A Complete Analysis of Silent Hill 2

This is how Silent Hill 2 begins. Not with a bang, but a heavy, all too telling sigh.
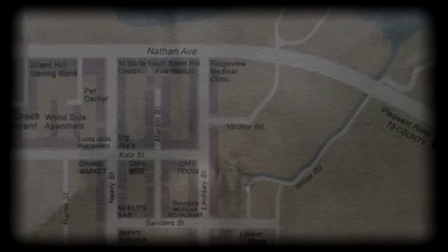262s
The first area to include player control in the game is the entryway into town, from the parking lot through the woods and the graveyard.
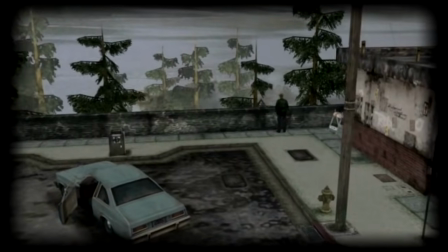270s
After the intro where James explains his arrival and the letter, the player can fully take over.
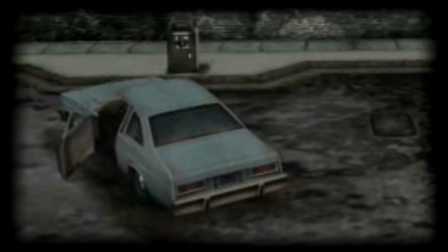275s
Behind him is the car he drove in, parked sideways with the door left open,
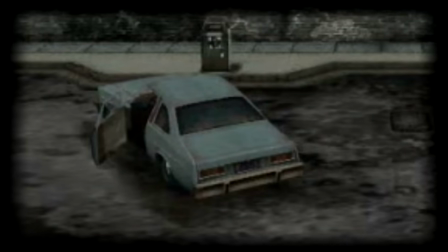280s
not the way a normally functioning human would park their car. The first cutscene zooms out enough to show this strange way of parking,
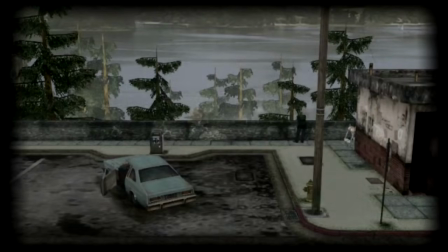289s
the first sign something is really wrong in an otherwise ordinary scene.
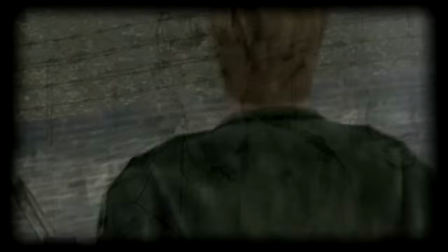294s
From the beginning of the game, James is clearly unwell. He avoids eye contact and often withdraws into his own mind, not speaking to others.
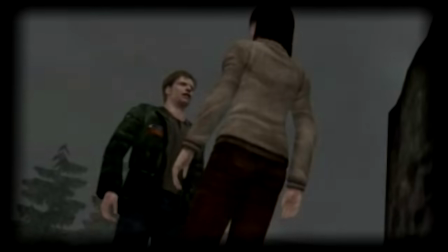303s
He says things that make no sense, takes actions that are disgusting or strange, and doesn't seem to be bothered by them.
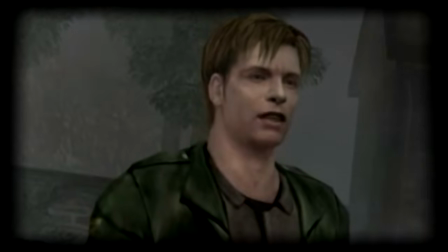310s
He is detached from reality, a defense mechanism meant to protect his mind from the memories of the murder.
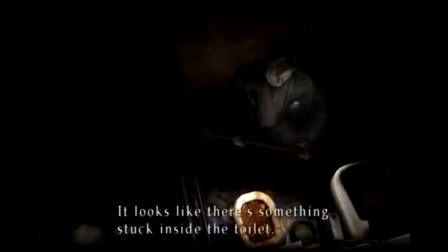317s
This is why he can stick his hand inside a disgusting toilet and not care, because he's not consciously registering what's happening to him.
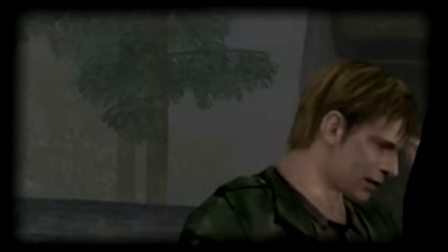326s
Multiple times throughout the game, he performs the action of waving his hand in front of his face,
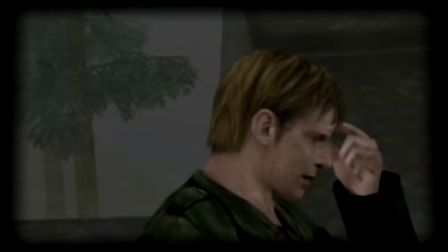332s
possibly part of his dissociative behavior meant to reinforce his delusions
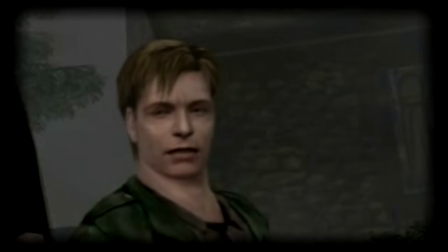337s
it often appears when someone questions his wife's death the view
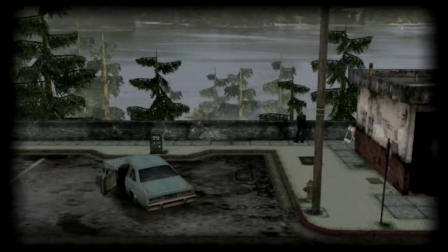343s
past the wall is of some tall trees overlooking lake toluca beyond though it cannot
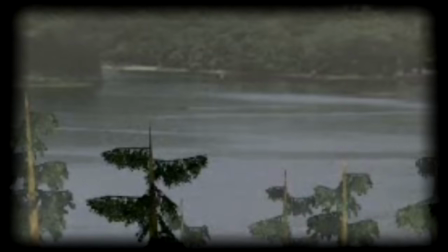348s
be seen it's easy to assume that somewhere over there is our final destination
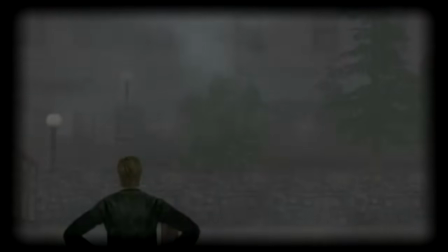353s
the lakeview hotel already we can see the path james will have to take to finish his story From here, however,
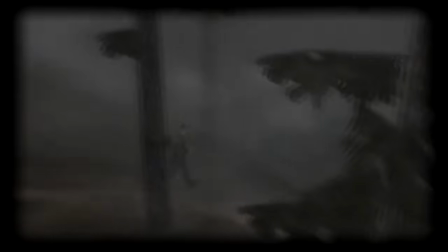361s
there is only one path. The long, winding trek through the woods. For much of the walk, the camera is in front of James.
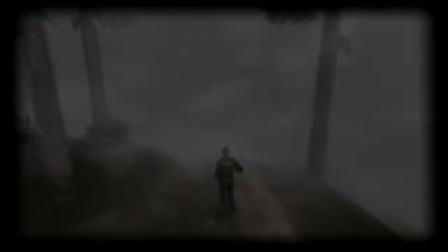369s
We can't see where he's going, and we don't know what's waiting for him there. It's foggy, dark, and abandoned, with no sign of any life.
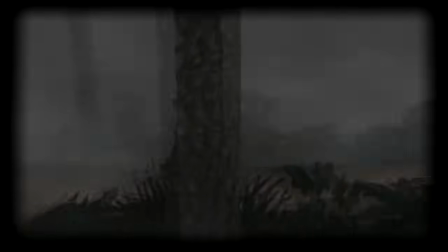378s
Occasionally, a dog can be heard barking. This long, empty trek is an easy way for the developers to increase player anxiety,
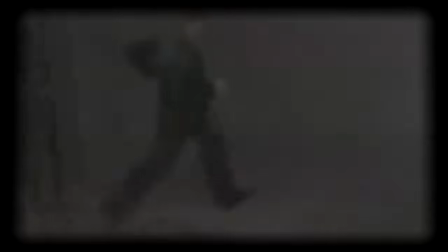386s
to make them feel trapped in Silent Hill, because they've traveled so far from the outside world to get here.
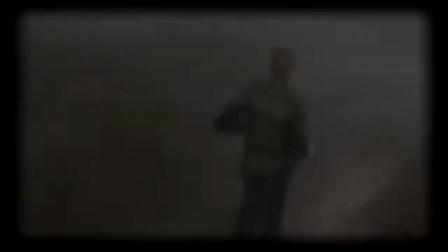393s
And it emphasizes the fact that going to the town is a choice. James has a car, and he could turn around at any time.
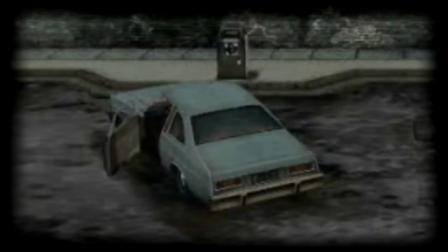400s
But not only does he choose to go to town, he makes this long walk on foot to get there.
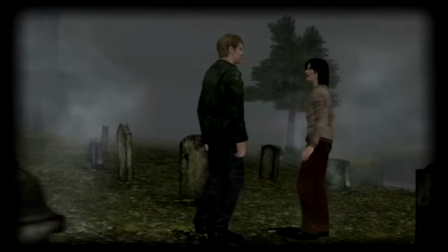407s
Halfway through his long trek to town, James comes to the graveyard. The location is an uncomfortable one.
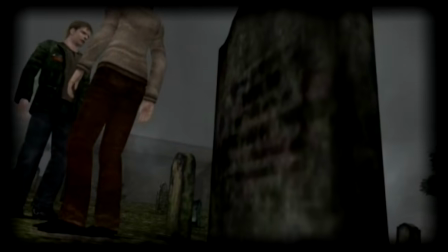415s
It's a physical reminder of death. and this isn't a pleasant graveyard even by basic standards.
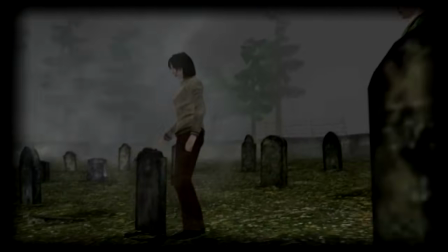421s
It's not well kept and the ground seems to be sinking into Toluca Lake,
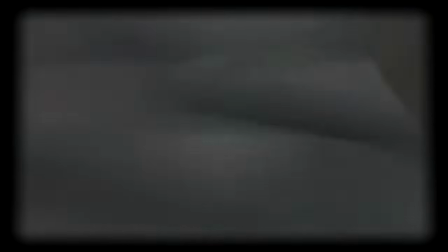425s
a symbol that will be heavily associated with death throughout the game and the rest of the series.
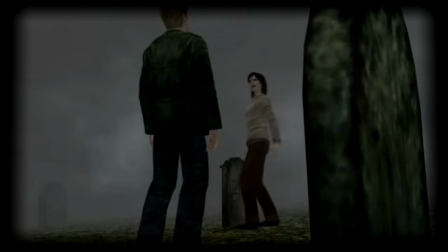431s
The eerie fog draping the landscape sets the scene for a tense, unhappy conversation.
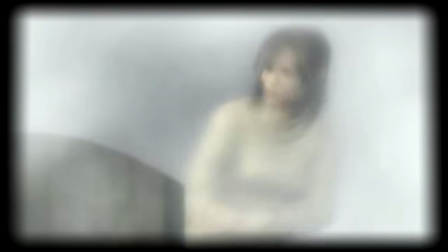438s
Here's where we meet Angela. She's a young woman wearing conservative thick clothing, with plain long brown hair.
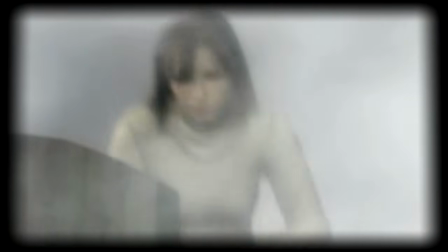446s
The only bright color of the outfit is red. Blood and fire are both going to be associated with Angela.
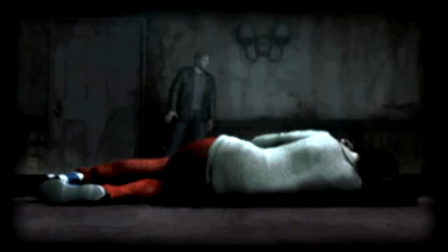452s
And in a somewhat graphic note, I have always thought the red pants was meant to be associated with bleeding down the legs.
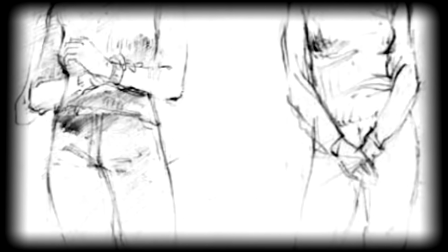461s
The outfit is thick, long sleeved and protective, covering all but the hands and face.
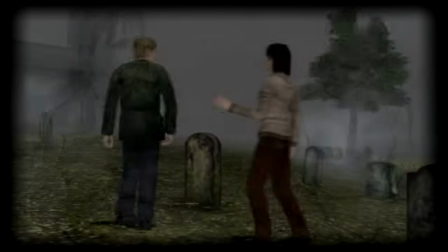467s
It's armor, and Angela wears it as a shield, on top of moving and behaving in ways that are defensive.
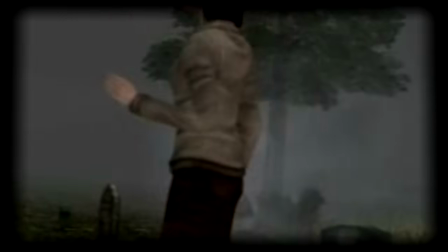473s
She keeps her limbs close to her side and chest,
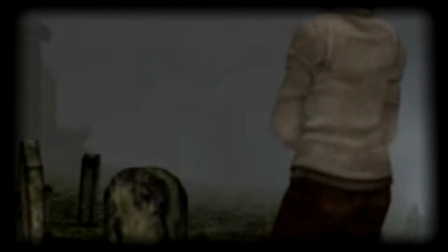476s
moves in short, quick bursts so she can react faster and get away quicker, and she hides behind her long hair.
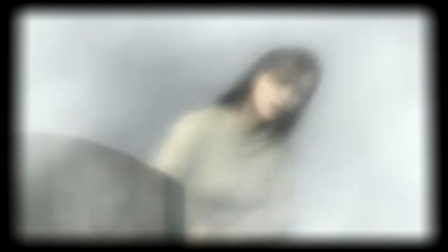483s
She's in the graveyard, arriving at one of the gravestones. After a moment, she turns away, only to hesitate, turn around, and look again.
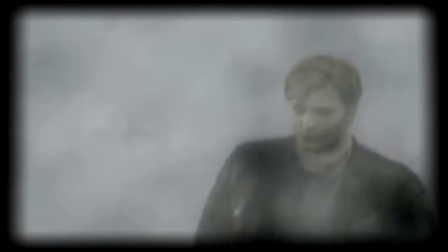492s
When James approaches, it scares her.
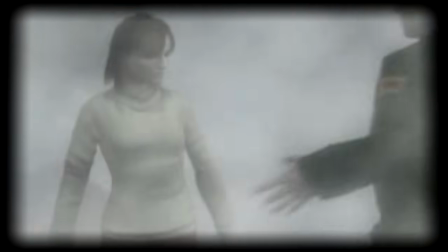494s
He apologizes, explains he's lost, and the reaction he gets from Angela is one of utter shock and confusion.